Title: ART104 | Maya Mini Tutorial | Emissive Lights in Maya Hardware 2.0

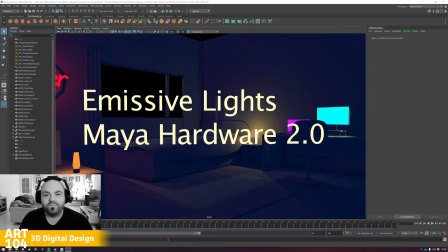Hello everybody. In this quick Maya tutorial, I want to go into a little bit more detail about using emissive lights inside of Maya, specifically Hardware 2.0 or Viewpoint 2.0, depending how you look at it.
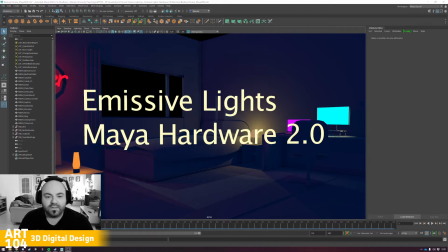Now obviously what the recommendations for 3D digital design is that you use Maya Hardware 2.0 over Arnold, depending on your situation of course. Some people are choosing to use Arnold because they have access to more powerful rigs and therefore don't mind the extra render time. But for most of us, Maya Hardware 2.0 will do the job.
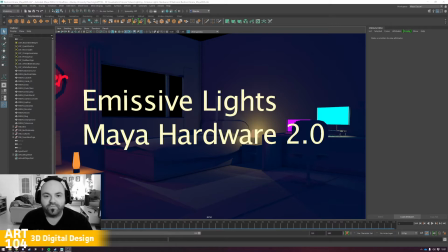However, its limitations are usually something that we run into very quickly, and there's a bunch of things that we usually want to know how to do before we move on any further. So of course, there's probably plenty of things we could cover in this video, but I just want to, obviously concentrate on emissive lights in particular, which is obviously a word that we use for light-giving properties.
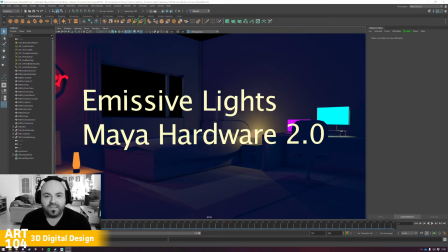So things like LEDs, your screens, and televisions, mobile phone devices, lamps, bulbs, anything like that, things that actually give out light. We want to be able to kind of create some of those, which is great.
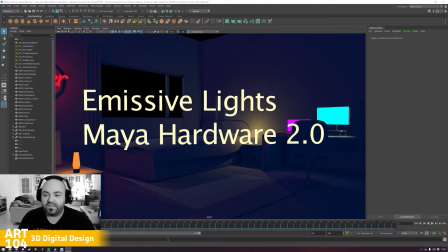So I basically built a small scene, hopefully, which you can see here, where what we're going to do is just hide this information here.
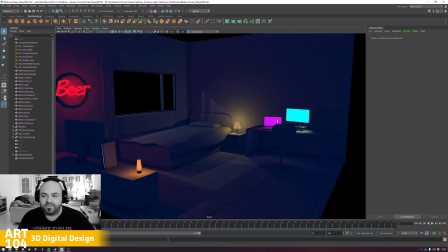And we're going to use this scene. I'll make this scene available, by the way, so you can download it and view it anytime you want and play around with it via MLS,
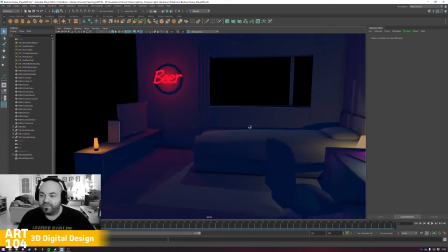and you can do whatever you want with it. Ultimately, it only took probably half an hour to kind of make. And as you can see here, I've basically created a small bedroom scene where we've got a number of emissive lights just to explore what we can do with this topic.
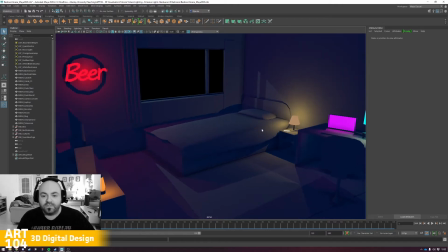Okay, just give some examples of what's going on in here. So first one is, if you zoom out, you can see this is just a small diorama scene.
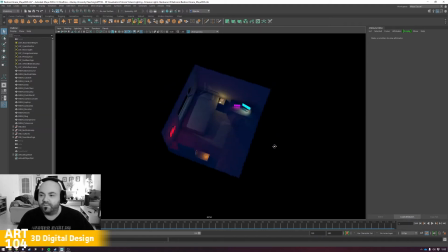It's nothing really nothing much going on there. You can see all the dodgy faults underneath and behind it, which is always good.
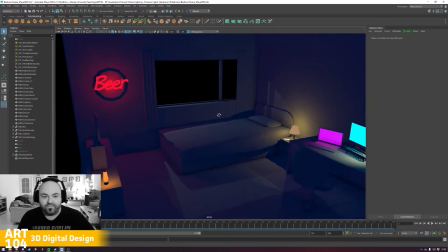But ultimately, you can see when we zoom in here, we've created a bedroom scene where we've got a lovely little kind of like neon beer sign.
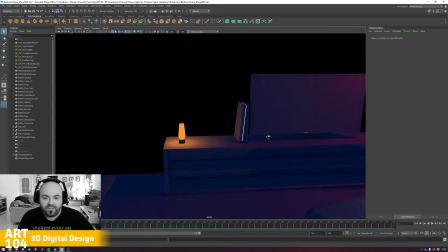Here we've got a television. You can see a little sort of LED light there. Of course, we've got this fake PlayStation 5 style console device just sitting there.
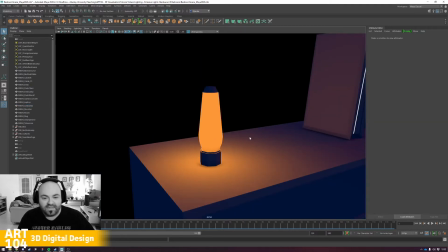And then the first of our kind of major devices is a lamp, and you can see the lamp here has a beautiful material,
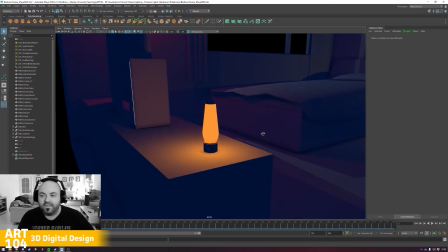simple orange material, and then obviously it's giving out light. But the trick here that I want to reveal to everybody is how we do that.
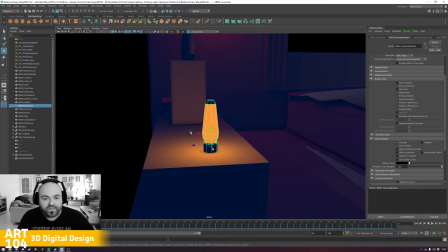So I'm just going to reveal that just quickly, and I'm just going to press W just to move this. And what I want you to be able to notice here is that actually there are two things going on here.
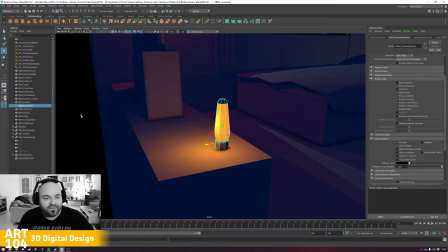One, you can actually see that spotlight hidden there, but there is of course a light, and if I select that light here,
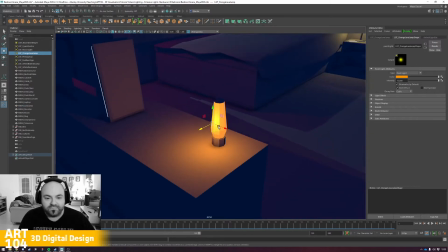orange lava lamp, it's actually there. I've just hidden it in the meantime, but it's two things.
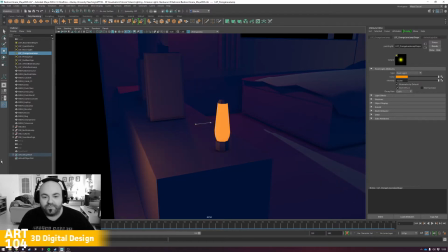One, we've got an actual point light doing all the light work, and over here we actually have a material that simply just looks like it's giving light out.
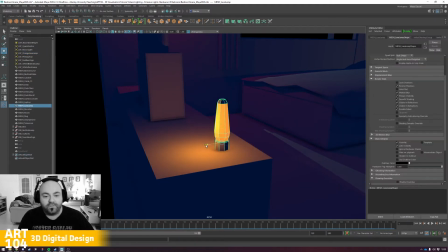It's not it doesn't take shadows the way other things do, and therefore it looks like it's giving the light out naturally. It also isn't casting shadows, which is really important for authenticity.
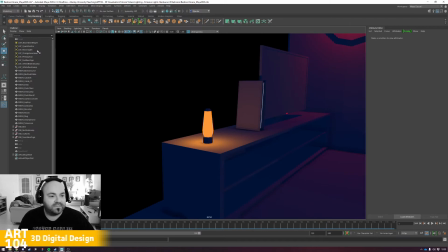And of course that looks really effective. And of course if I was to select that, I'm just going to quickly grab that orange light, and of course you can see in the properties for this we can change the intensity, if we wanted to kind of animate that or make it up and down,
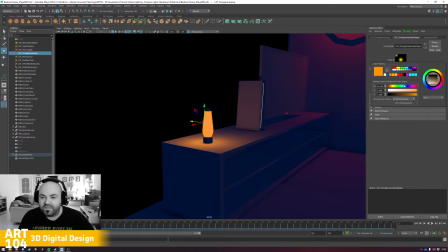just drag it up and down, sorry. And of course you can change the color of these things as well. You can imagine here, you want those to match. What doesn't make sense is an orange lamp giving out blue light. That's not believable. But the second we kind of get those colors to match, things look a little bit more believable.
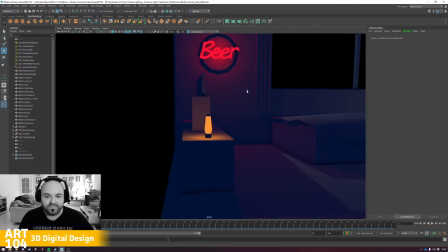And that's what it's all about. It's creating the illusion that things are giving out light. And the exact same goes for this sign here.
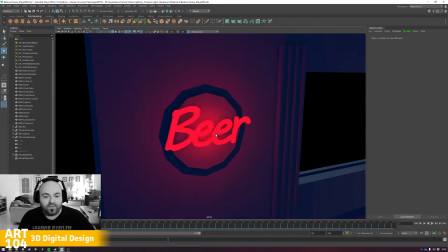I've tried to create a really cheesy, basic kind of neon kind of pipe lighting using the text creator,
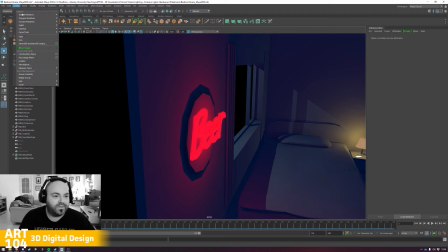which you can do anytime you want by going to create and then type just over there.
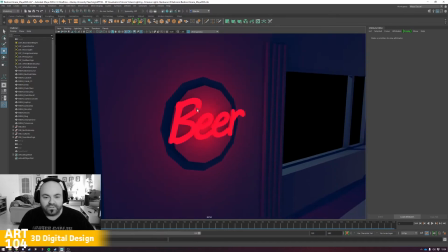Really, really great for creating some simple 3D text without having to do too much work. And it's pretty much the same thing.
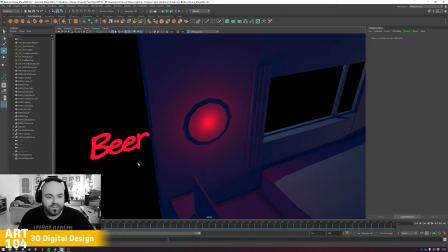It is, when I take this away and separate it away, you can see here this is just a 3D model that has that. It has no ambient shade, and it essentially looks like it's actually giving light out.